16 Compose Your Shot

In this lesson, we're going to be learning about how to compose better shots.
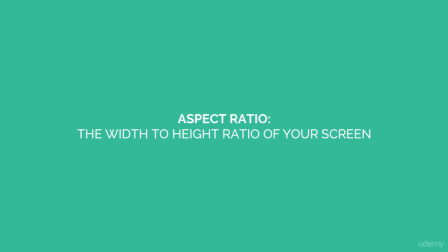(0:04)
The first thing you need to understand about composition is aspect ratio, basically how big or the size of your video frame. Today, the most popular aspect ratio is 16:9. This is the standard aspect. 16 is the width, 9 is the height. This is what you're going to be shooting on with your DSLR cameras, your smartphones. This is how most TVs are built today. A while back, most TVs were made a little bit more squished, and that was a 4:3 aspect ratios. Not many people are shooting or creating videos in 4:3 anymore. And if you go to the theater, you will see even wider aspect ratios. And this is something that you can even do in post-production to make your videos seem more cinematic.
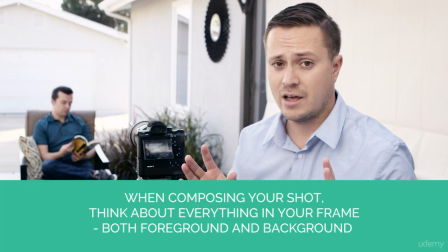(0:46)
Now that you know what frame you're using, you're ready to compose a shot. And this is really how you frame the shot specifically. We're going to talk about several ways to frame your shot for coverage. And that's really a wide, a medium, a close-up, an extreme close-up, and inserts. Now keep in mind, these are the most common ways of shooting, but there are infinite ways of composing your shot.
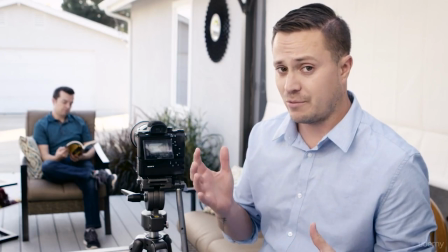(1:06)
So if we were shooting a narrative, or really a documentary, we have to have a story, right? So Phil over here is getting ready to plan his hiking trip.
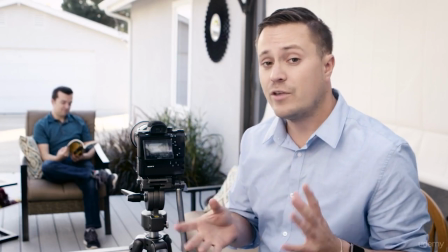(1:13)
And we're going to shoot it first as just a normal narrative, or this would also act really well as B-roll for your coverage in a doc.
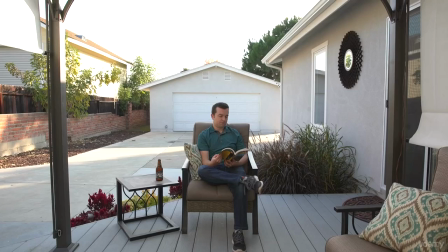(1:19)
So we're going to start with a wide shot. So you can see here I have Phil framed up in a wide shot.
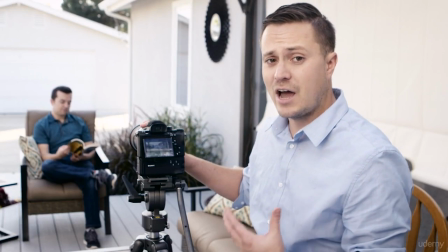(1:25)
He's sitting here, you can see the entire scene, and really you can kind of use this whole frame for your wide coverage shot.
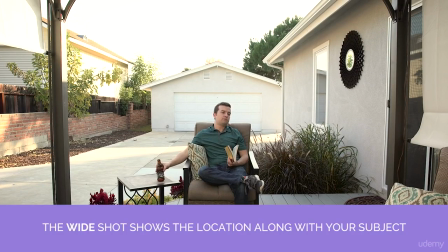(1:31)
It's something that you can always cut back to when you get in trouble, or if you need to really show the entire area and the world and set the scene.
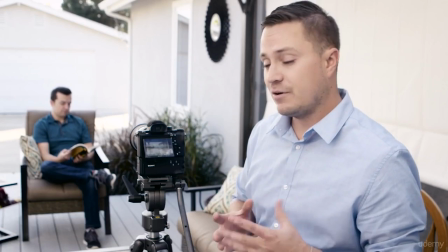(1:38)
So this is a very basic wide shot. If I were to frame up a little bit more negative space, I might do this.
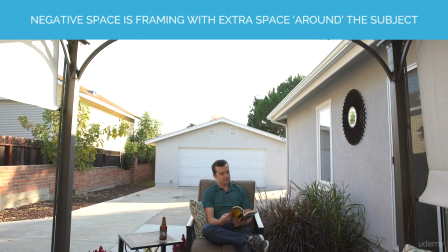(1:47)
So in this wide shot, I have a ton of negative space. It's a little more stylistic. You can see all the ideas and all the empty space that Phil may have in his head.
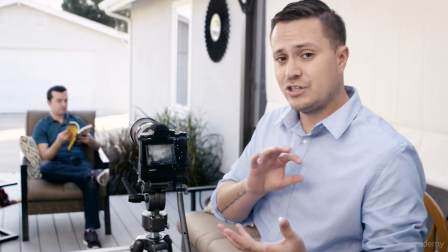(1:55)
It really kind of speaks a little bit more to your audience. The emotion that a frame evokes is really dependent on how you compose it.
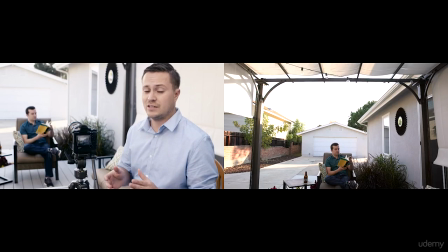(2:02)
So now that we have different wide shots, let's get in and get a medium shot of Phil.
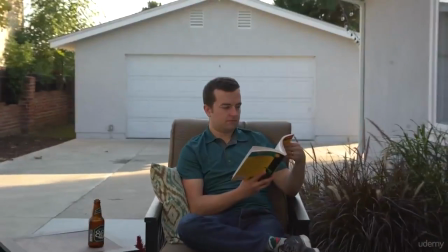(2:06)
Since I'm on a zoom lens, I'm able to just zoom in on my 24-70 and achieve this really quick medium shot.
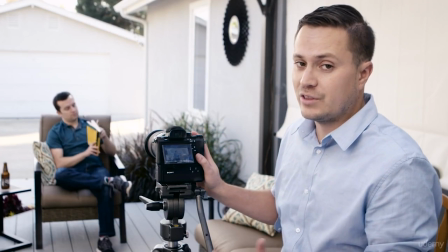(2:13)
Normally, if you're on a prime or you're on a different lens, you may have to get up and move your camera.
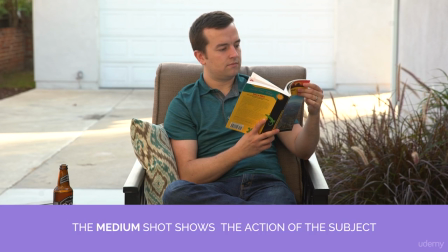(2:16)
Whereas a wide shot's great to show the area you're in and really give your viewer space and show you where you are, a medium can be used for several things.
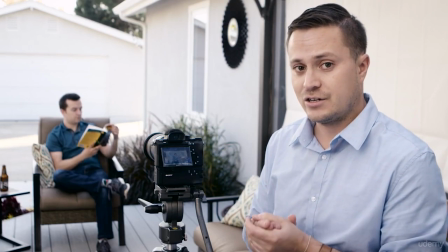(2:25)
It's really just to start to connect with your character, start to see what they're doing in the frame.
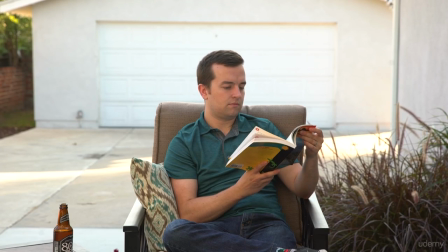(2:30)
It's also something that's used mostly for interview shots and for dialogue covering talking back and forth.
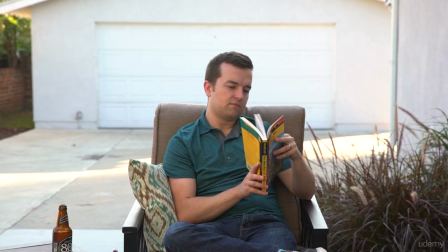(2:35)
So here's a good medium shot. It's composed, centered, it's very basic, but it allows us to get the amount of action that he's doing with some of the background.
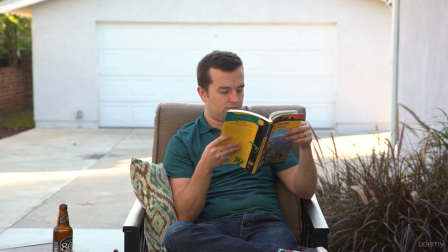(2:43)
It's not as wide as the wide shot where we can see everything going on, and it's not as emotional, but it's a really good way to cover.
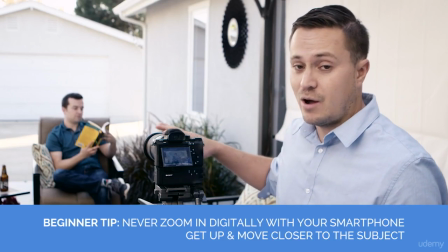(2:49)
Next, we're going to jump into a close shot. I'm at the end of my zoom. Now with a smartphone, generally you're going to have to move around to get your shots because the zooms aren't great.
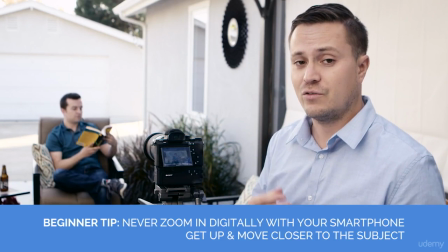(2:58)
Digital zooms are basically zooming in digitally and you can start to lose quality. So for here, we're either going to have to change to a longer lens or I'm going to have to get up and move over there.
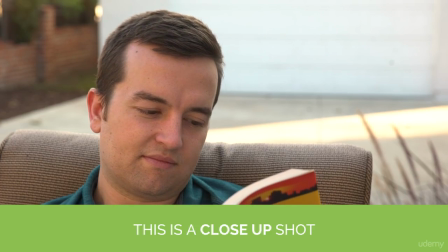(3:06)
I think I'm going to do that. Here's a close-up shot of Phil. This has a little bit more emotion. We're right in there.
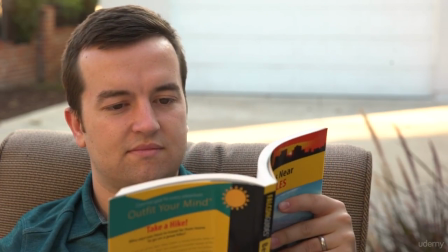(3:12)
He's reading his book. The book's a little bit in frame so we can see what he's doing. We've gained more emotion by being closer to him.
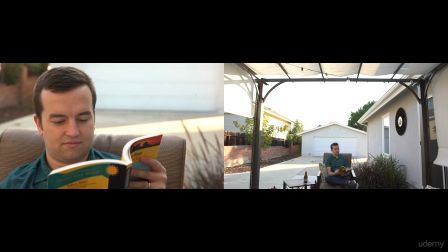(3:18)
The audience is connecting a little bit more with our subject versus the wide where we see everything and the medium where we may not see his face.
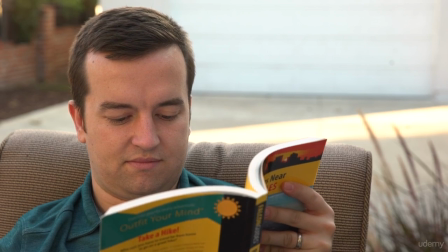(3:25)
We're right here with him, and we can really get in his head almost. We can see what he's doing.
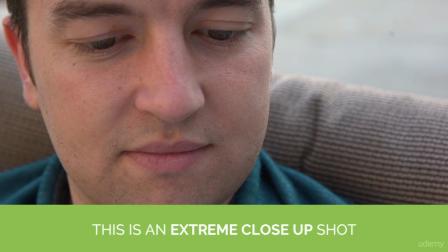(3:30)
So here's an extreme close-up of Phil. You can really see his eyes and what he's reading. We can really connect with the character here through the eyes, and we can really see what he's doing.
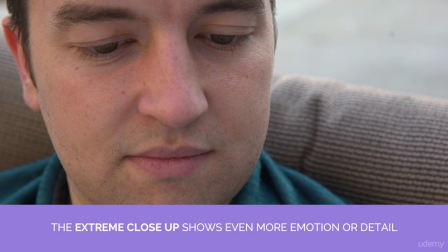(3:39)
It really brings an entirely even deeper emotion into it. So see how Phil's reading his book right now?
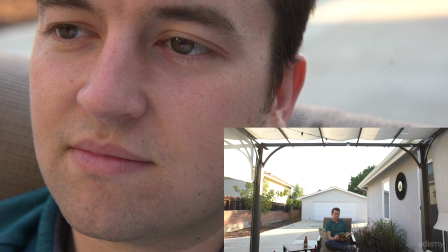(3:45)
Watch what happens when he looks over here. Between this shot and the wide shot, you know as an audience member what he could be looking at because you've already been here.
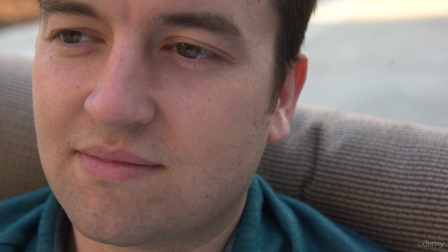(3:54)
You've already seen the wide shot. You're inside his world, and now you're with him emotionally.
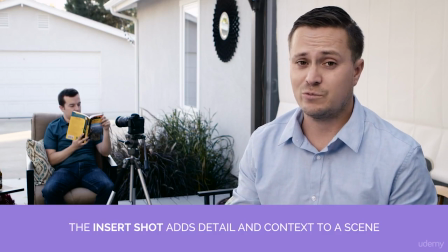(4:00)
So next is an insert shot. This is really kind of detailing what our subject is doing.
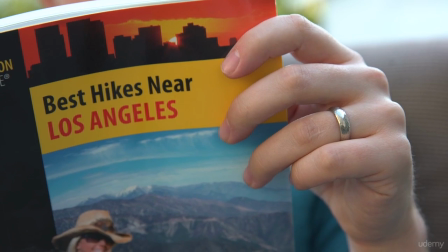(4:06)
You can see here what book Phil is reading.